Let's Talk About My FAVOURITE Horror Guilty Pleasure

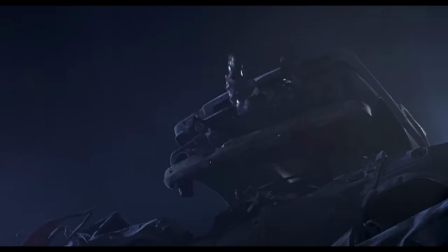(0:03)
13 Ghosts was just another victim to the modest supernatural craze that overtook a rough decade
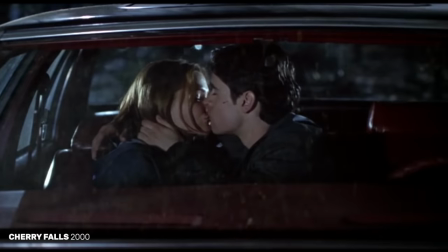(0:09)
of horror remakes and cheaply produced direct-to-video rip-offs that typically cashed in on the slasher genre.
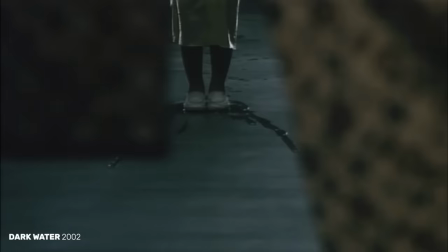(0:15)
Granted, this was a troubling trend that continued into the new millennium, but while Japan produced classics like Dark Water and The Grudge in the same year,
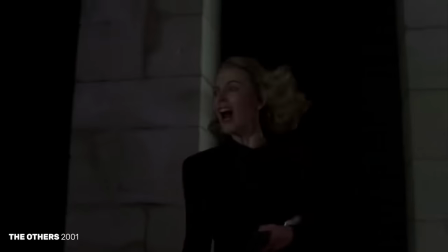(0:24)
Western filmmakers were still trying to get inventive with their ghost stories,
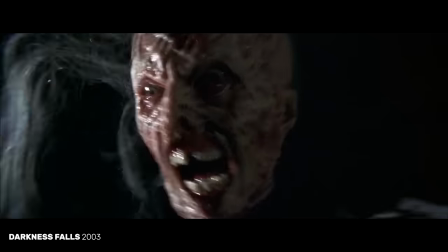(0:27)
such as The Other, Session 9, Dead End, that movie about an evil tooth fairy, I didn't say they were all good,
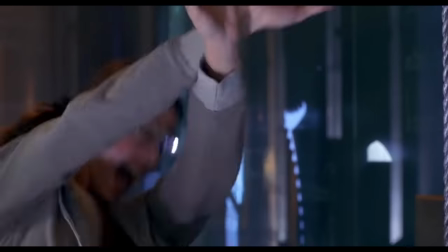(0:34)
and 13 Ghosts was just one of several remakes of 1950s, 60s supernatural horror movies that nobody asked for.
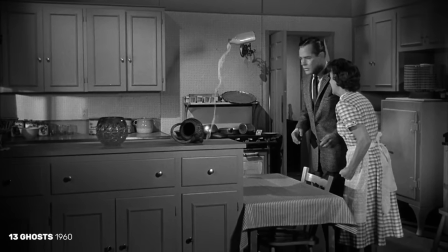(0:42)
The original 1960 film, written by Rob White,
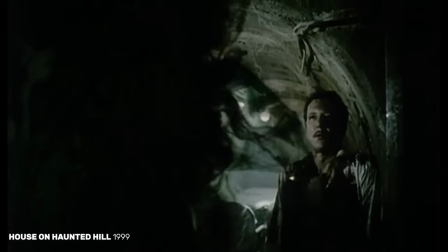(0:45)
whose screenplay for House on Haunted Hill was adapted into a remake two years prior to 13 Ghosts, was only known for its gimmick and nothing else.
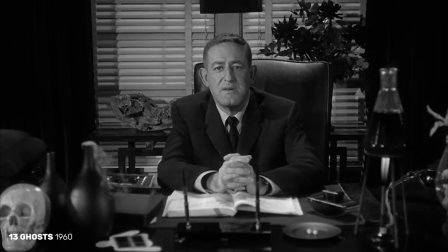(0:53)
It was directed and produced by William Castle, who always sought to make his movies an interactive experience which, if the interest is there, I'll cover it in a separate video.
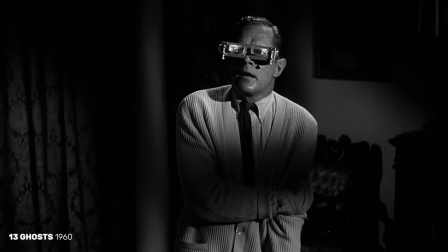(1:02)
In the case of Thirteen Ghosts, since it was a story about spirits who could only be seen by wearing a special pair of glasses,
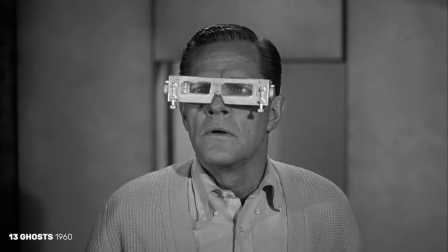(1:09)
during screenings for the film,
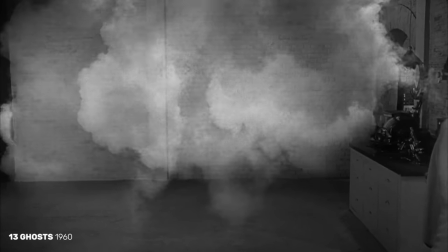(1:10)
audiences were given red and blue cellophane 3D glasses so that they could see the ghosts projected onto the screen if they felt brave enough. Today the film is like watching a corny episode of Scooby Doo, which come to think of it also had an 80s incarnation called the 13 ghosts of scooby-doo and matthew lillard would eventually appear in both the remake of 13 ghosts and became synonymous with shaggy the year after so there's a crazy internet conspiracy in there somewhere but before we talk about the positives let's address the negatives look we could sit and fire back and forth about how nonsensical the plot is but this film takes it a step further to being borderline unwatchable at times because i have never seen editing fueled by this much cocaine. And I edit my own videos.
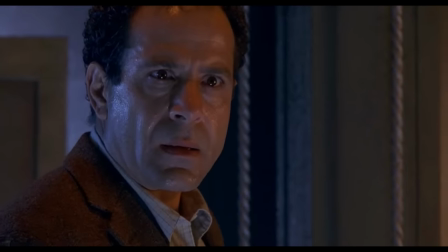(2:03)
Talk about an over-bloated mass of choppy, incoherent sequences which, somehow,
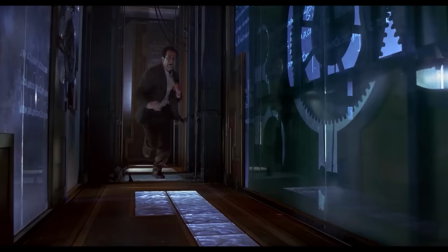(2:09)
in the process of being as flashy and hyper-stylized as possible, manage to be so incredibly lifeless at the same time.
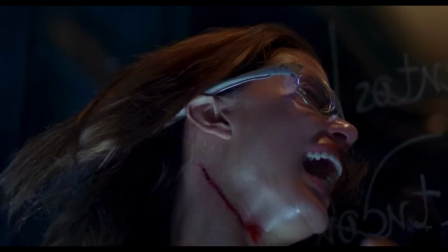(2:17)
It's the kind of editing that thinks quick-cutting is a perfect substitute for genuine jump scares that aren't earned,
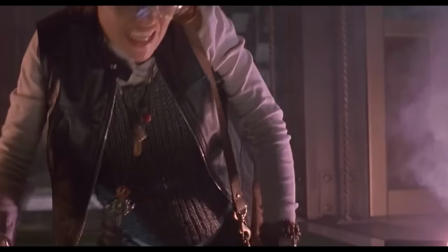(2:23)
due to a lack of any actual tension. What makes this movie in any way scary are the grotesque creature designs,
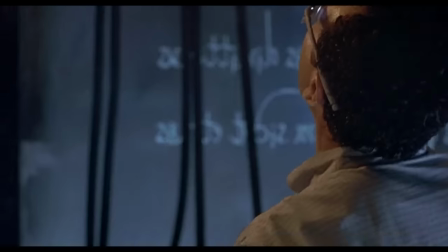(2:32)
and I understand the film is trying to show us how intense and unforgiving these ghosts are, but fuck me lad, calm yourself,
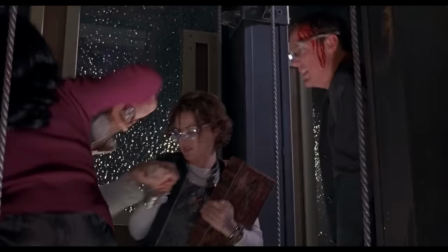(2:38)
at least show us what's going on before we have a chance to be scared.
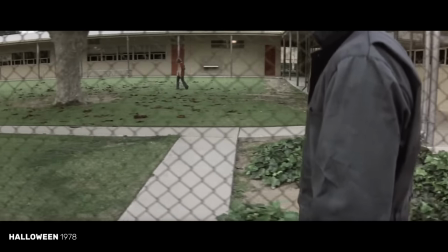(2:42)
There are films that hide their villains as much as possible for ominous and mysterious effect, but this is not that kind of movie.
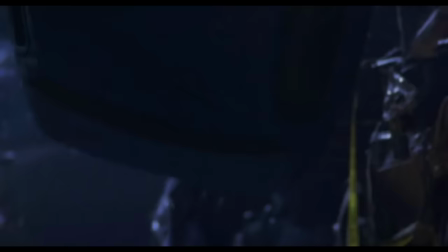(2:49)
As the title suggests, it's a showcase of horrific ghost encounters,
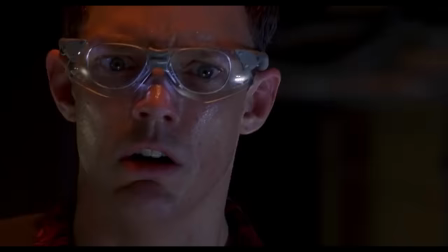(2:53)
and the encounters we get are absent of subtlety or build up to make them as engaging as they should be.
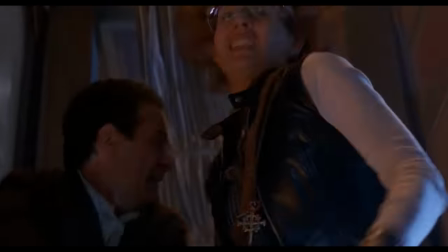(2:59)
Although I suppose there's some dramatic escalation in how each ghost is released over time,
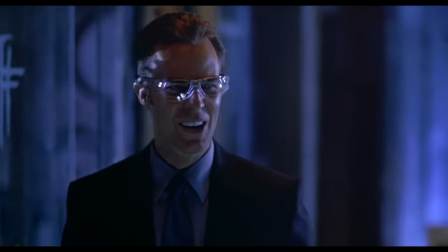(3:05)
but any resemblance of surprise is lost when you literally catwalk your lawyer through a gallery of ghosts, leaving nothing to your imagination.
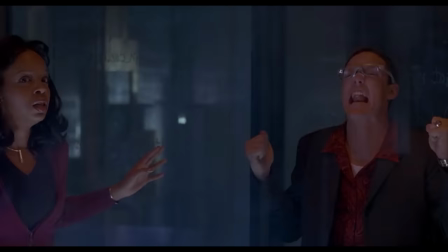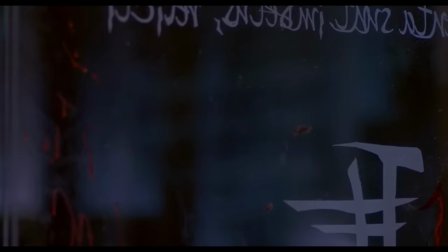At best, it's absurd, and at worst, it's honestly just kind of boring. When your ghosts possess more personality than your actual characters, there's clearly something wrong here.
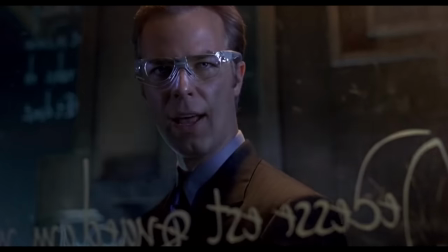(3:39)
I suppose you could pull the whole, well, the ghosts are the stars of the show, which,
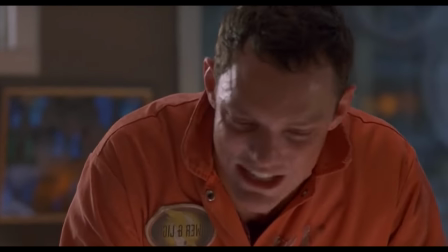(3:45)
no shit Sherlock, but that doesn't help sitting through vapid character interactions any more bearable.
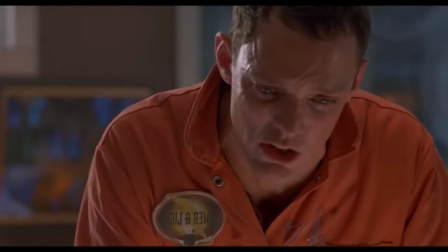(3:51) I used to hunt ghosts with your uncle Cyrus.
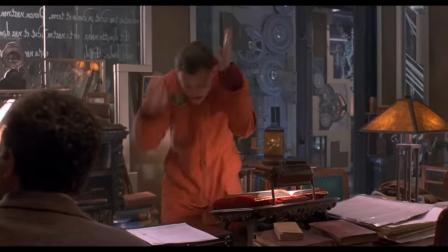(3:56) Goats? Ghosts! Ghosts, goddammit, listen to me!